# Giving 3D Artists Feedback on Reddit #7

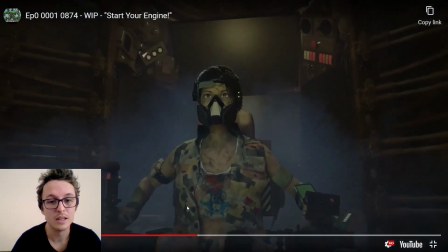986s
If we go back, yeah, like you'll get better at animating the human, but
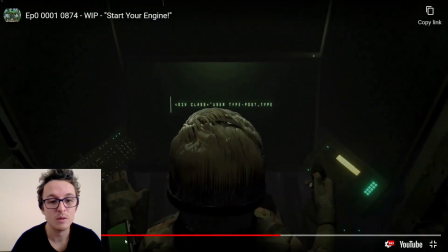993s
I would say things like on their hair where it's starting to clip through itself,
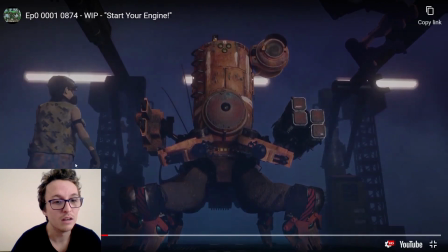1001s
and then just some slight muck-ups with the cloth dynamics,
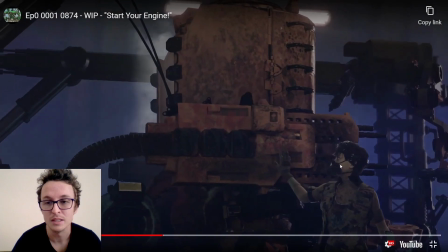1005s
so just looking into maybe hand animating that or rebuilding that.
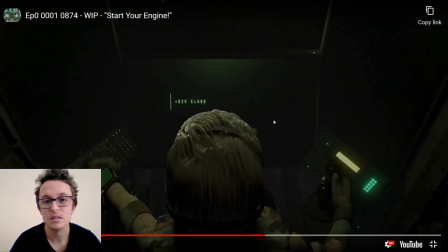1015s
And good hand movements.
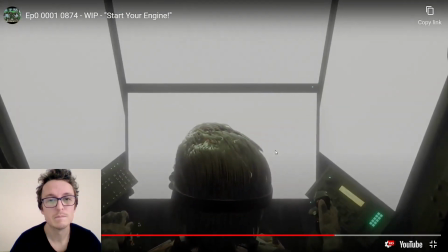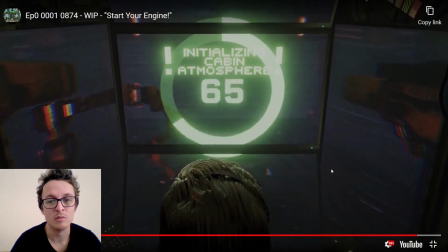1026s
Yeah, so I'll just be looking into their hair probably a whole lot more, but that's pretty good. Good job. That's hopefully that helps.
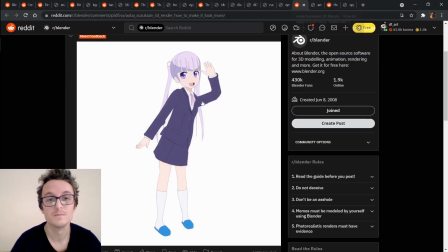1032s
There wasn't heaps of stuff there, but hopefully it helps. Alright, we've got Snoo 51702.
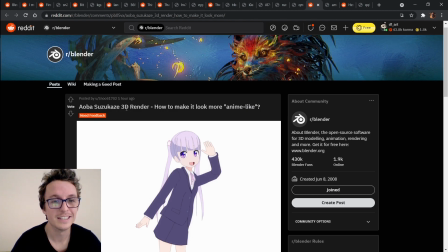1041s
Aoba Suzukaze 3D render. How to make it look more anime-like.
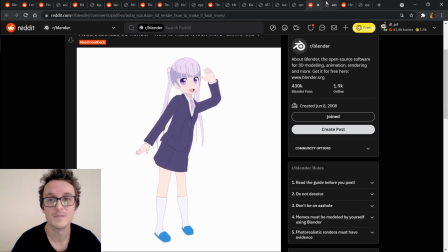1046s
Alright, let's open it up.
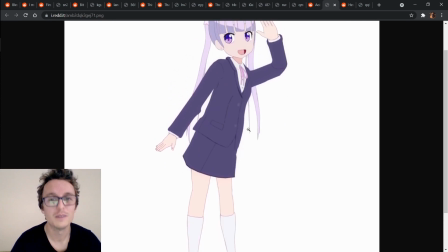1049s
So it's pretty much, it does look anime, but I would maybe thicken the lines just a little bit more.
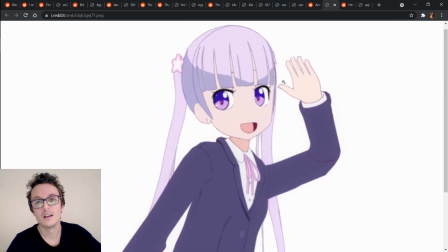1060s
I would
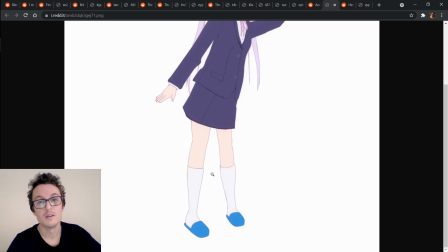1063s
maybe oh yeah, I'd heighten the saturation maybe of everything but the shoes and the eyes.
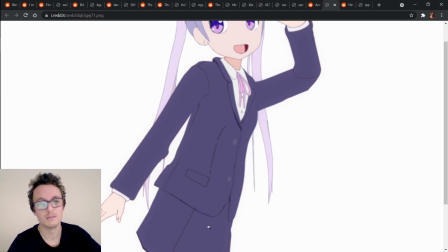1075s
But yeah, I would say that the outlines especially is going to be the thing that makes it stand out the most in terms of anime style.
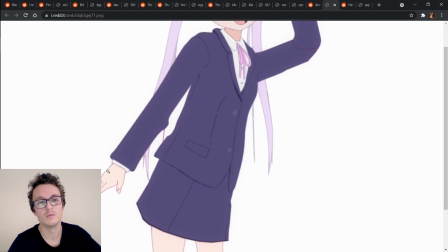1084s
And adjusting the shape of the hands a little bit more so they're a bit more stylized rather than a bit thick right in where the actual hand is.
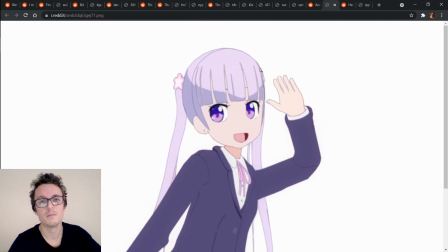1092s
But that's just looking into anatomy. As well as adding highlights too.
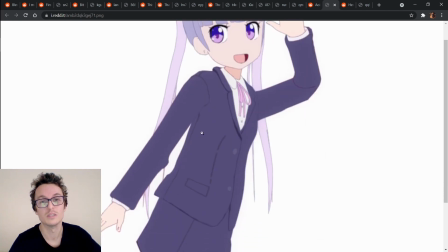1099s
Adding some nice like stylized highlights will really give it a cool like cartoony feel.
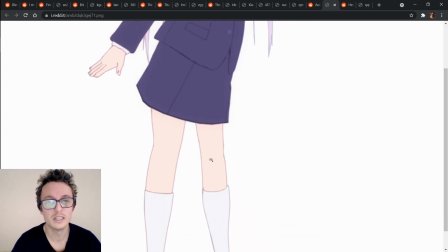1106s
Adding in the slight dot just below the knee will really emphasize the knee shape.
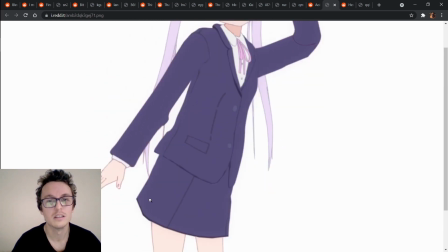1113s
And start putting in some sort of shadow or something on the ground there.
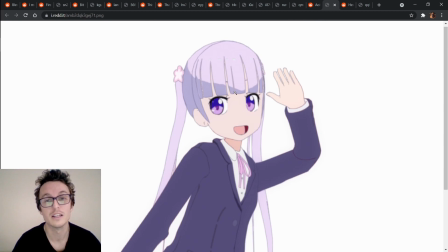1119s
I think just adding, because you've got some shading on, like shadow on the hair and highlights on the eyes,
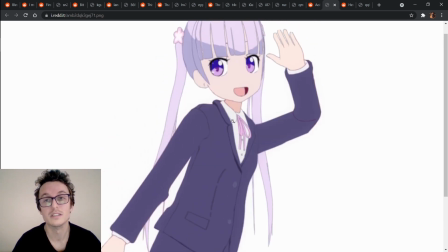1125s
so just consider that now for the other elements in the picture. Hopefully that helps. Cheers.
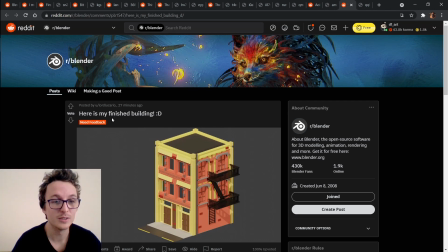1130s
Alright, I got Lord Lucario 27. Here's my finished building. Smiley face.
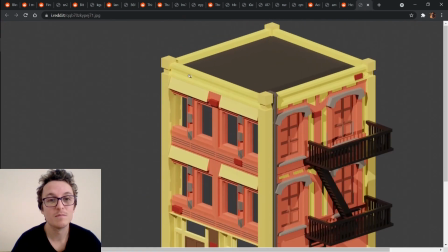1136s
Okay, so we've got this. We've got like, I would say the low poly look.
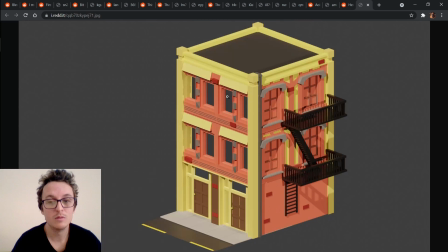1145s
I would look into putting this on the ground so that you can see a shadow for the piece, and using maybe a slightly colored light just to connect everything up together a bit more.
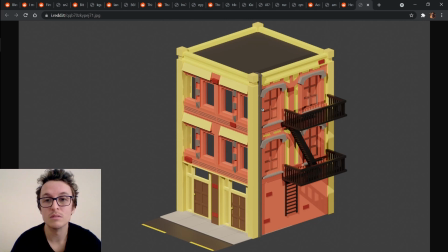1164s
Possibly even using oh yeah, I think you've got two lights going on, but yeah,
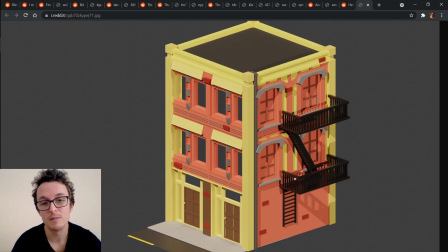1170s
using one light that's one color and then another colored light just to give it a bit more volume, like a bit more shape.
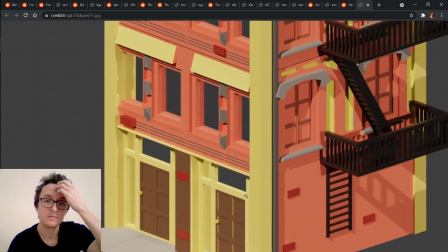1179s
And
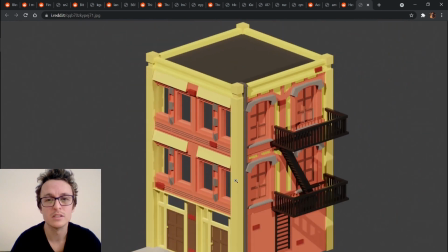1184s
I would look into different color variations. So we've got a few major colors in this.
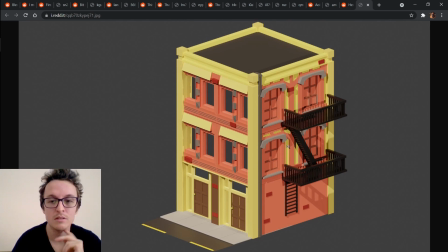1191s
We've got the yellow, the sort of pinky salmon color, the red, and the gray, as well as those sort of browns and darks and stuff too. But I'd just be looking into maybe some different reference pictures to look into the coloring and stuff that you've got,
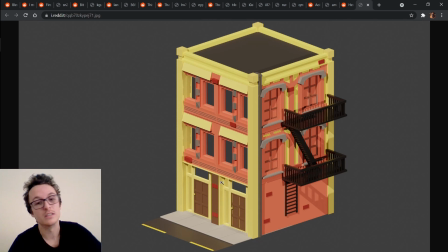1210s
or like the different types of things. Look into stuff like the triads and complementary colors on color wheels, and see what can happen. In terms of composition,
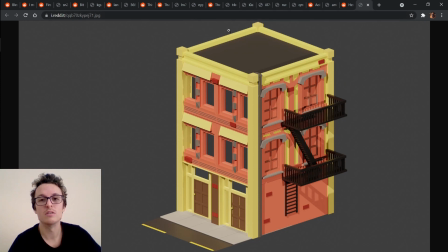1226s
I would give a little bit more breathing room up the top of the building and a little bit down the bottom, as well as cropping this.